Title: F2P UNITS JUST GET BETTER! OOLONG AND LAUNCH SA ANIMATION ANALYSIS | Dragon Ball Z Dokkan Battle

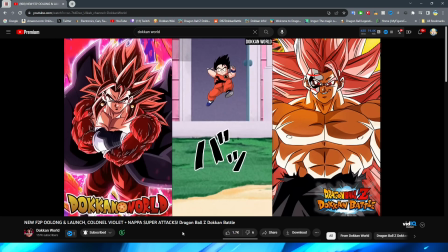234s
Because obviously it's supposed to be the kind of thing where Oolong is like, oh, I'm Goku, hiya,
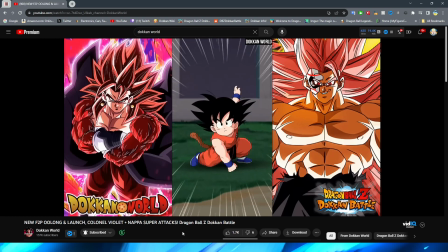239s
hoo, ha, you know, like when you're kind of pretending to be like, you know, some kind of like,
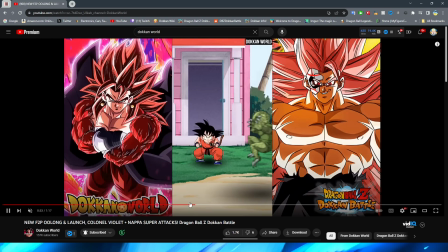245s
you know, karate star or like superhero or something, and you know, the famous like mimicking that sort of motion, right?
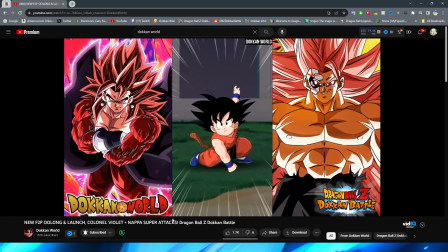252s
It's definitely very well done here, and I think all of the animation in between is just super fluid.
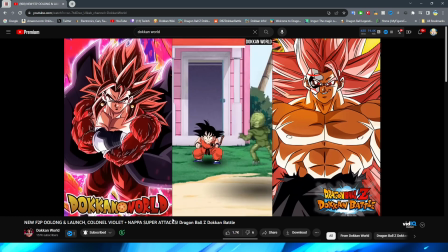257s
I've been really impressed, honestly, by a lot of these free-to-play units this year. They've been doing very good.
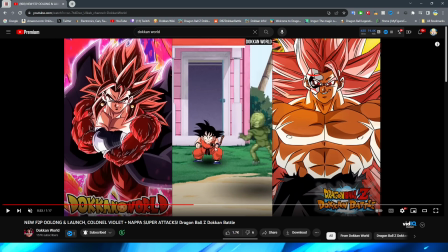262s
Like, even here, right, you can see Oolong, right, obviously even kind of changing his body just a slight little bit there after that final punch, right? You can see that he kind of readjusts. That's something that's super unnecessary, but I really, really appreciate that it's there,
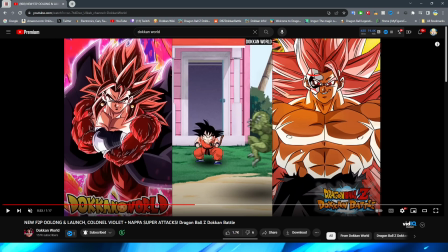277s
because I feel like that's the type of thing that they definitely could have just skimmed over and not really, like, paid any attention to,
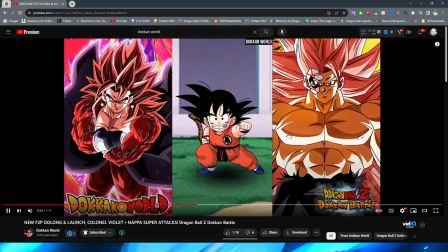283s
but it just makes these animations feel so much more alive, right? Moving on from that, obviously, we then have the zoom in, right?
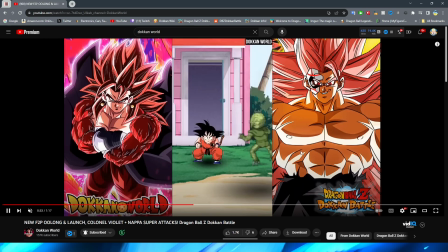291s
Let me go back a small little bit there, right? After we have the tiny bit of adjustment from Goku, right?
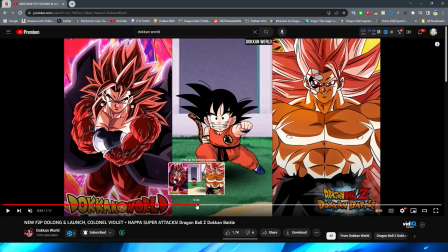297s
We have the little zoom in where his pose changes pretty much immediately to the punch there, which I think is okay, right?
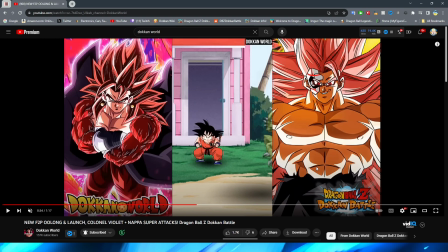304s
Maybe there could have been a little bit more transition on it. But again, as I always say, right? With these free-to-play units, I'm not trying to grade them on the same scale as I am the Dokkan Fest.
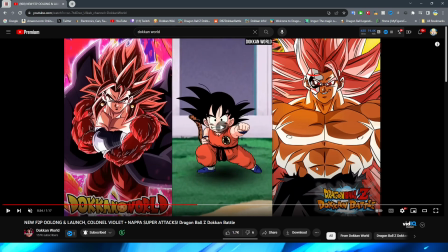313s
But then obviously we get a nice little zoom in to Goku here, right?
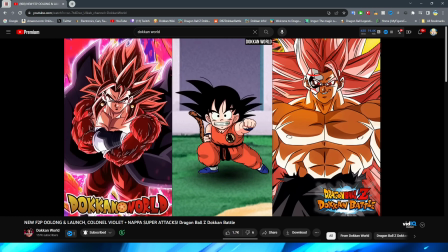316s
Who is actually, of course, revealed to be Oolong with this very nice little animation of the nose kind of popping out,
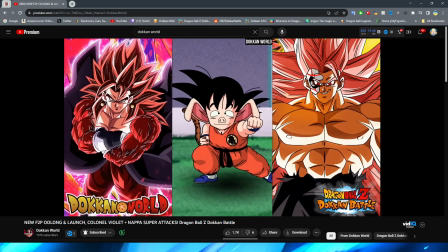323s
of course, the pig nose on Oolong, and then the ears growing. This little animation is so goofy, and I love the little blink at the end.
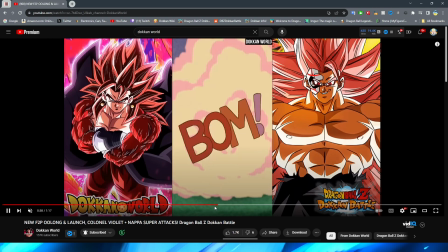330s
Honestly, for me, that little blink at the end is what kind of brings it all together in terms of just this silly little animation.
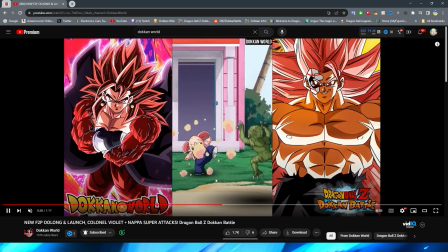337s
It's very well done, though, with Oolong's transformation. I quite like it. And, of course, we get that classic Dragon Ball kind of boom sound effect, right? And, of course, the dust or cloud of little smoke there, right? And the way that dissipates looks fantastic. They absolutely nail that. Dokkan is always good at effects like this, so it doesn't surprise me that that looks good.
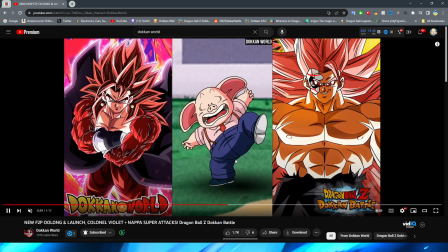355s
But then, obviously, we have Oolong kind of flailing a little bit there, which looks good, cutting into zooming into him.
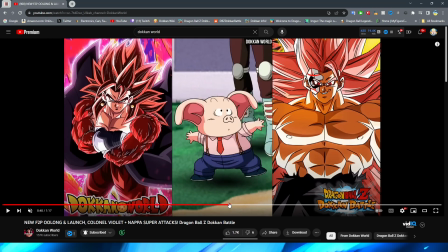360s
And there is one quick change here, right? Obviously, you can see it goes from this to this, but again, this is a free play unit, so I think it's fine. And this asset of Oolong is actually super high quality. That's one thing I will say, because a lot of the shots in this animation are very close up.
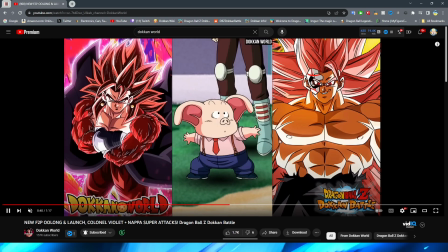374s
You get a lot of nice high quality animations in this, which is pretty cool. But yeah, Oolong then looking up at Launch, approaching from behind him.
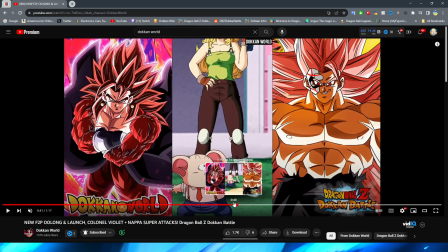382s
And I gotta say, this little section is definitely going to be pretty underappreciated, I think.
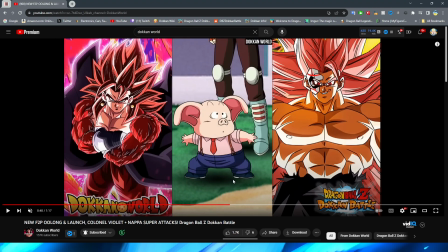386s
Because first of all, right, once Oolong changes to this, he actually has a little bit of rotoscoping on his head, right? It's not a crazy amount, but as you can see, right, it kind of looks like he turns his head there, which is a nice little detail, obviously, to look back at Launch.
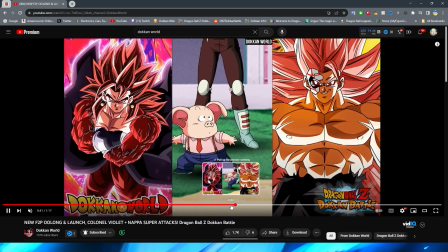399s
And Launch looks very natural in the way that she kind of comes into the frame and then stands there behind Oolong.
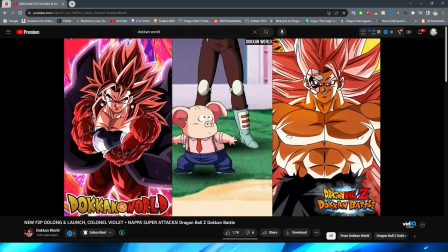405s
I think that that is also super well done. And then, of course, we get the little bit of the pan up to Launch fully,
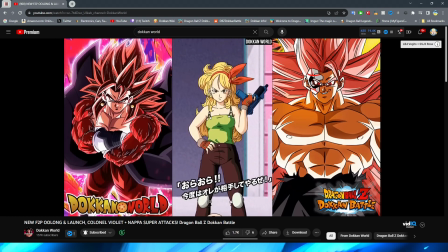413s
standing there with whatever kind of blammo machine, you know, that is in hand.
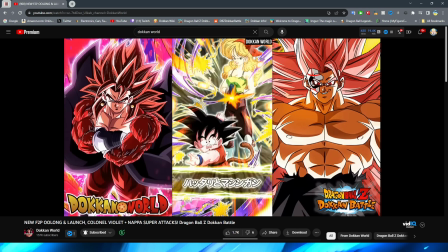418s
And then, of course, we transition to the card art there.
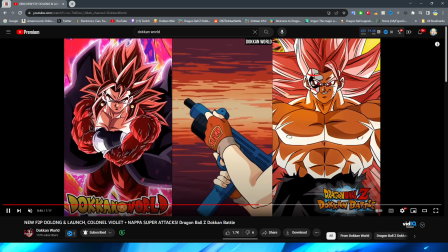422s
And, of course, after that, then we get the very anime-esque shot of her cocking it, rather, excuse me. And then, of course, we have the, like, anime motion in the background, which is a cool little touch, right? I like the little animation of her going, right? Looks really good. And then, of course, the shot from the back of Oolong and Launch, right?
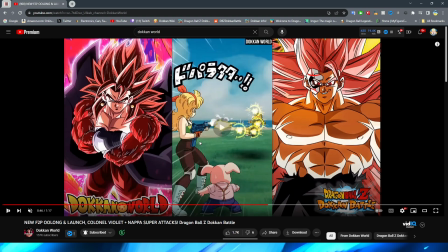441s
Blasting away at the enemy, which looks really good. A very simple animation, I will say, for her actually blasting. It's literally just they're stretching the asset, like, up and down, basically.
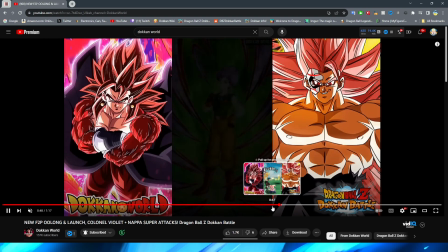449s
But I think it looks good, right? And Oolong just kind of stands up. This looks super nice. And they also love to do this effect when it's any character that has,
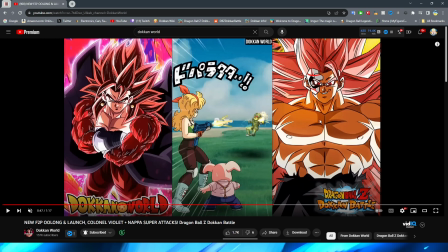457s
I don't know if I can say the word that this is, because I know that the YouTube police will be at my door, but what this is, right? Other essays that have this, like, for example, STR Bulma, right? She also has something similar, and the effect has, like, holes from,
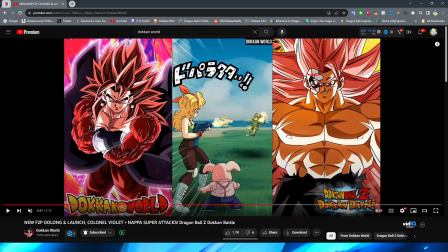473s
what is exiting the tube at the end of this. I have to be very careful. But obviously it kind of looks like the holes in a target or something like that, right?